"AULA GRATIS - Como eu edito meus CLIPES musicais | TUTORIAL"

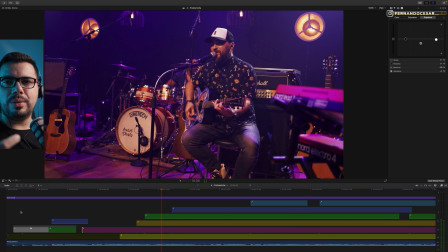Então, às vezes, você tem que fazer algo um pouquinho diferente ali para quem está assistindo não ser uma coisa assim automática, tá?
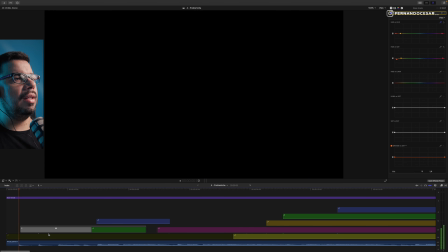Então, isso é legal fazer. Vamos lá? Três, quatro.
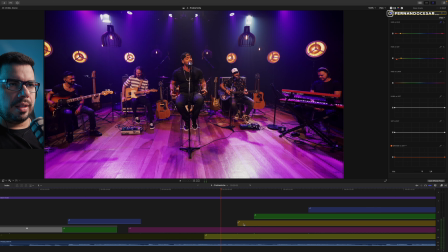Comecei com a cena aberta. Aí eu já venho para essa cena aqui, que é o close aqui, ó.
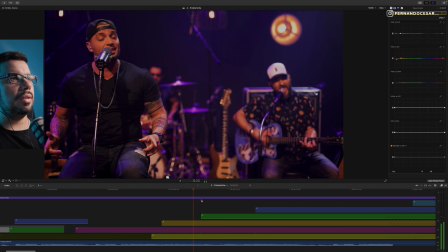Ó, que tá fazendo violão com e aqui, ó.
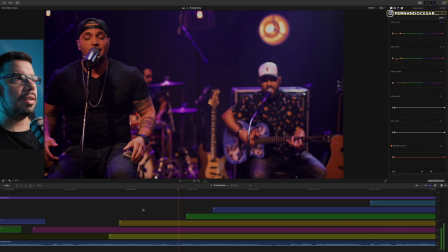Então não sei, tem uma mudança de foco aqui, ó. Vou cortar antes do foco aqui, ó.
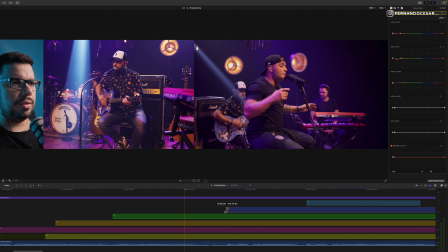Essa cena eu já não preciso mais.
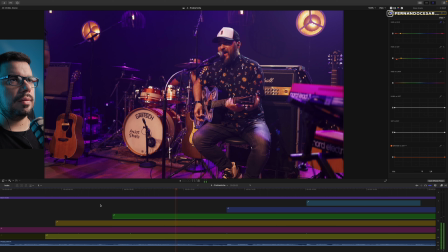Então, o lance aqui, o que eu tô fazendo? Tô sentindo a música.
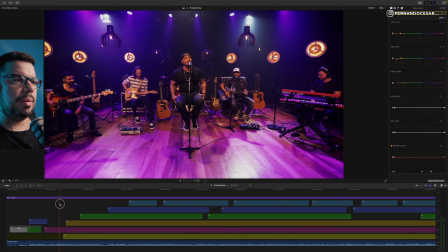Então, quem tá destacando tem primeira e segunda voz, violão fazendo introdução.
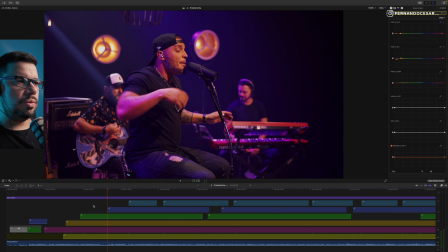E eu vou fazendo de um jeito que o que tá pra trás já tá teoricamente pronto, tá?
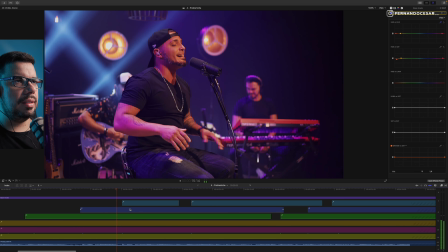Beleza.
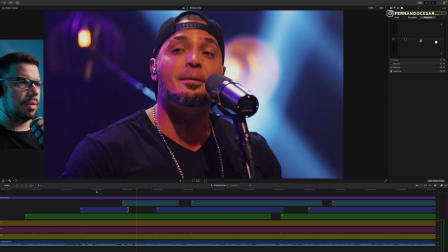Ó, tem uma cena aqui, ó, de close, que já entra na minha câmera ali, ó.
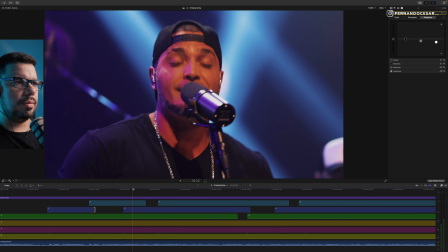Corta um pouquinho aqui.
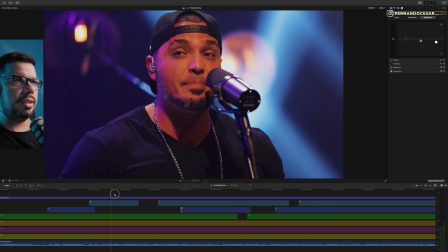Talvez eu, ó, pra não ficar repetido, eu vim com essa câmera, venho pra essa e abro pro violão de novo.
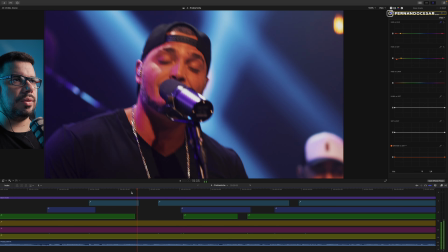Não, tira essa cena que não bateu muito sync ali. Volto pra essa aqui, essa tá legal.
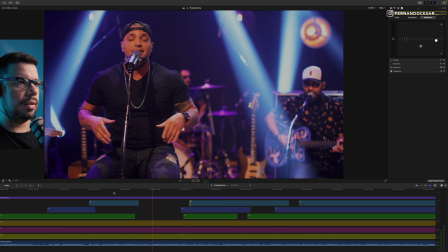Ó.
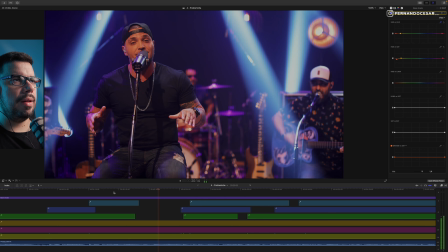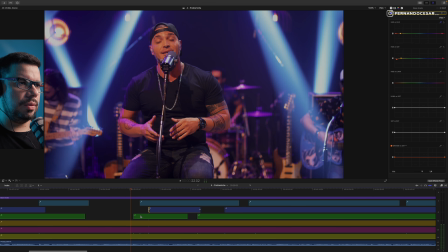E tava aqui, eu já vou pro close de novo, tá? Ó, vamos lá entender.
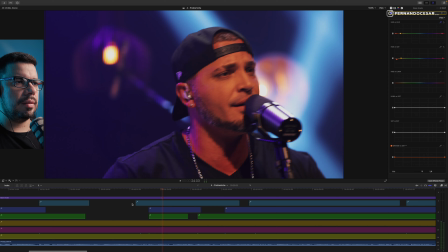Eu tava aqui um pouquinho antes aqui, ó.
Eu tava aqui na minha.
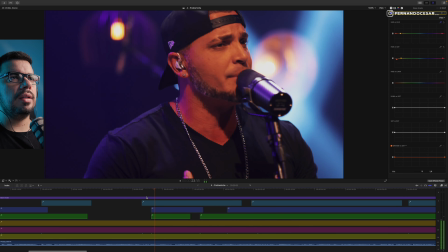Pra não ficar muito.
Eu tava aqui na minha.
Isso, ó.
Curtindo a minha vida só.
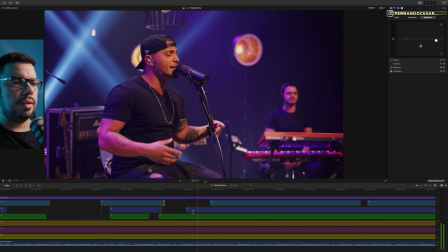Curtindo meus amigos.
Ó, legal essa vibe, ó.
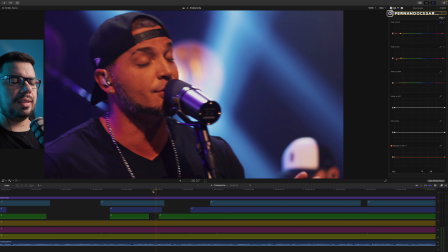Os próprios cortes que a gente fez ali, os pré-cortes ali, ó, ele já define muita coisa no clipe também.
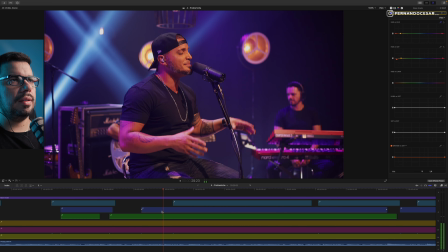Curtindo meus amigos, olhos embalada, vida que eu sonhei.
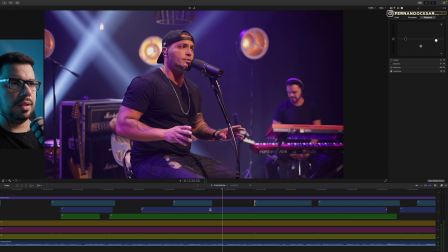Beleza, tiro o violão aqui. De novo pra não voltar pra mesma cena.
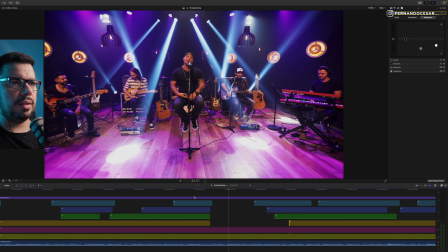Deixa eu ver o que que tem aqui, ó. Vamos pegar a cena aberta aqui, é legal ter um.
Queria ninguém.
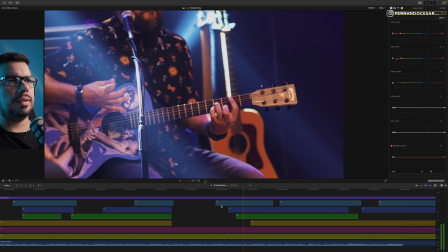Isso.
Só queria sair.
Sem... Rolou um violãozinho aqui.
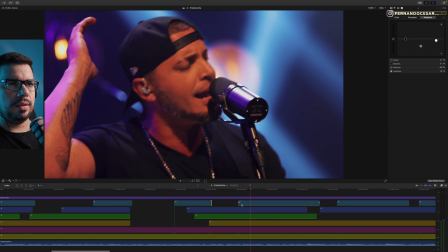Pra voltar, sem ter que me explicar.
Ó. Plano aberto, fecha.
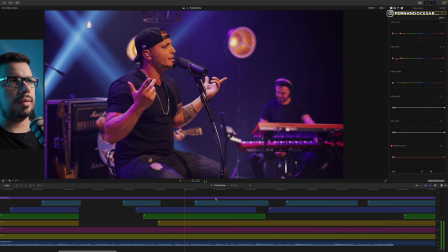Em hora pra voltar, sem ter que me explicar. A noite não tem fim.
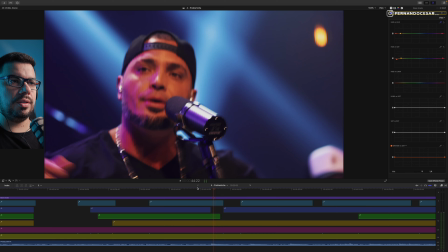Aí você chegou.
Aí você chegou, ó. Entra a banda.
Aí você chegou.
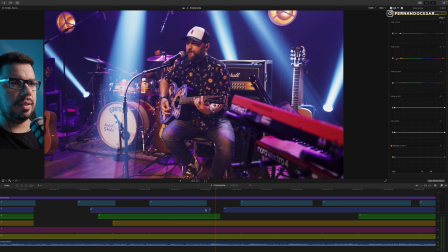Então o que que a gente faz? Vamos mostrar a banda.
Chegou.
Aqui não precisa, aqui não precisa.
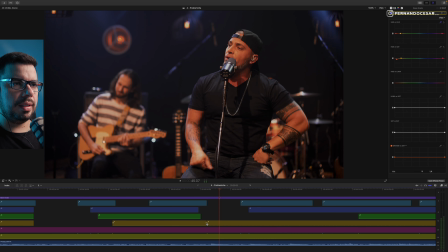Talvez, ó, vamos entrar com a cena da batera. É uma ceninha que eu tô usando bem pouco mesmo.
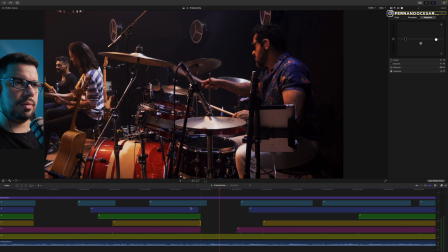Mas é legal. Tem um quebra bastante aqui, ó.
Aí você chegou.
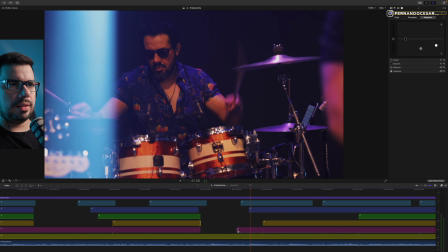Ataque. Ó, pode manter o batera, ó.
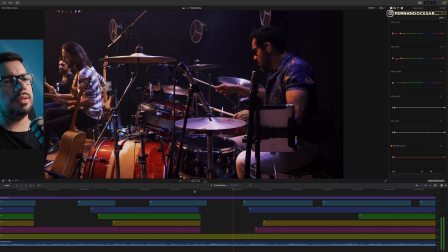Chegou, ó. Tô nele de costa. Já tenho ele de frente.
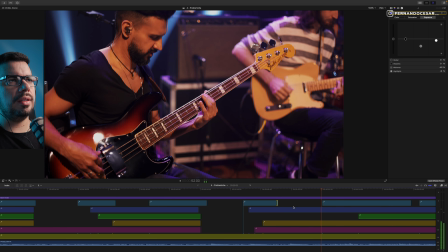Um baixão aparecendo. Essa cena ainda não focou.
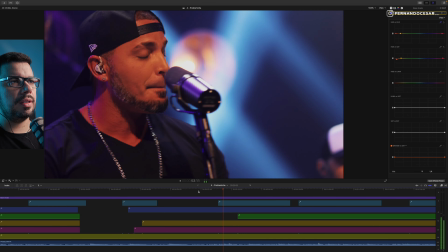Deixa.
Vai ser problema. Meu probleminha.
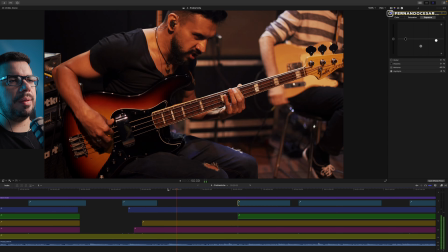Então, mantém aqui no baixo. Ou eu vou voltar pra bateria.
Isso vai ser problema.
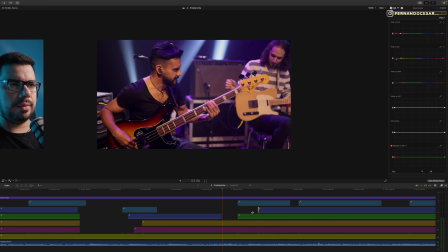Ó, esse tum ataque, vamos pra bateria. Então, ó. Abre aqui.
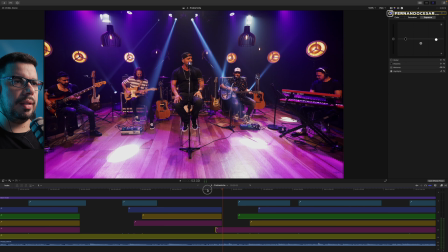Ou podia ser a cena aberta também aqui, ó. Pra aparecer todo mundo, né?